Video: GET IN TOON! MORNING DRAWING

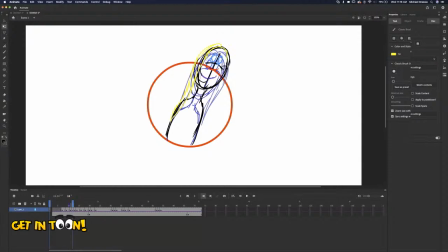you know, I gotta say, I've never seen the photo that I'm working from this woman. Um, I've never seen how fully long her hair is, so I'm assuming it's a little, you know, just because of how long I view it. Whoops, I'm wrong. I'm on the wrong spot here.
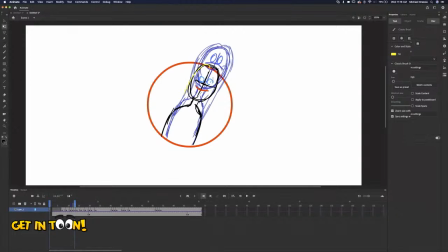From where I'm viewing it from, I'm assuming it's kind of close to a little past her shoulders, because she has really long hair.
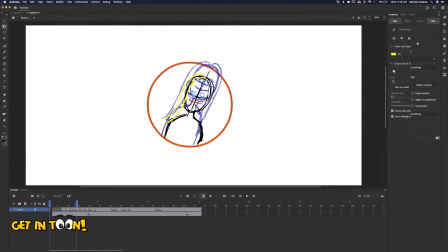Now I'm gonna let the hair kind of come up and before it settles down, because the hair is something that falls under what we call secondary animation here.
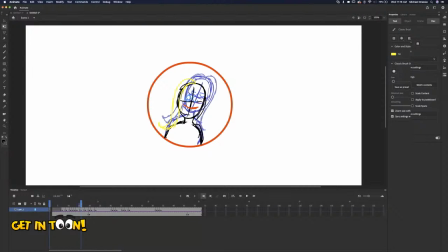So.
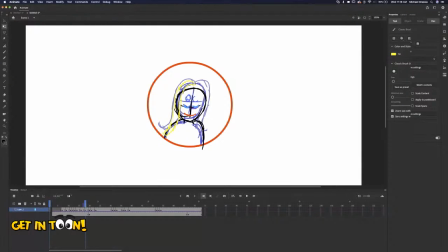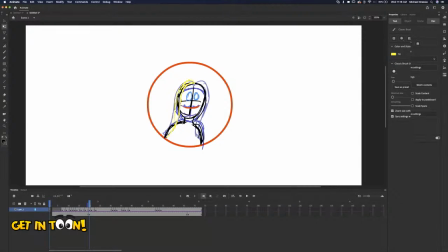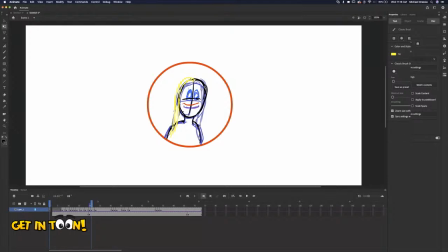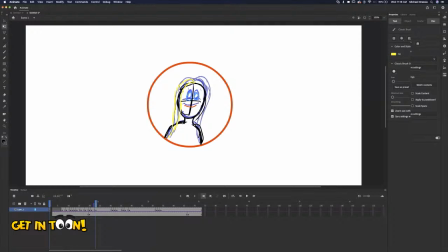see how does that
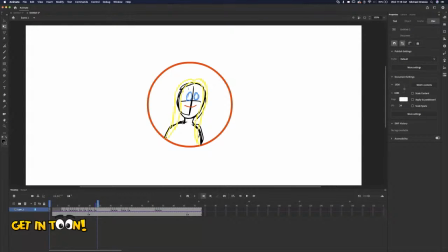look. Okay, so now what I want to do is have the hair. Let me add a keyframe in here. Erase the hair. I really should have done this on other layers.
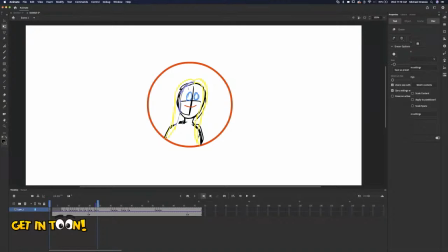What I'm going to do to the hair is kind of have it swing in a little bit.
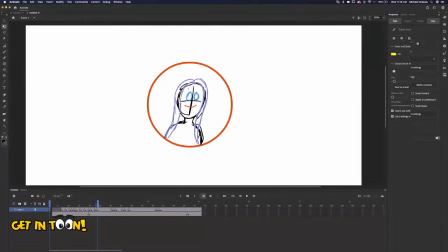So, and then settle in because I have all this extra room before she. Oops, hold on. I upped my eraser brush. I forgot to look. Okay, there.
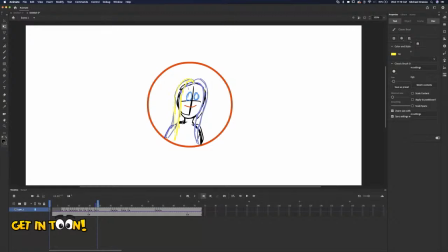It's just a little extra. It's not anything to make it super noticeable.
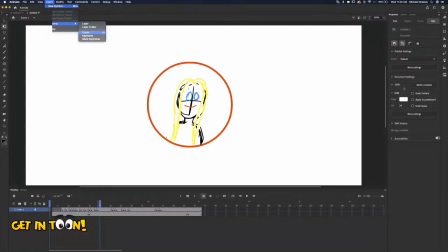Um, Not noticeable. I mean, you have to notice that it's moving, but I don't want it to be a major piece where that's what you're staring at. Just I want it to look like a natural flow.
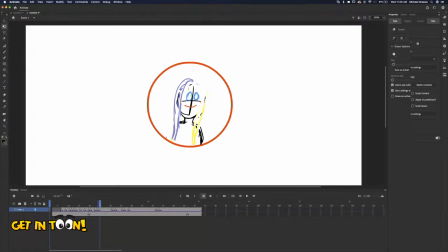And I know I'm erasing a lot of my construction lines already. And I can move them back out to about here.
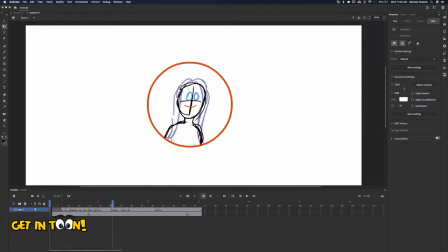I'm going to leave it out like that. And now this is where the winking's supposed to start.
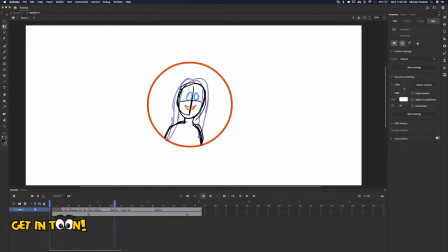Oh, this is the mouth opening right now. So the hair can kind of stay. It doesn't really have to move.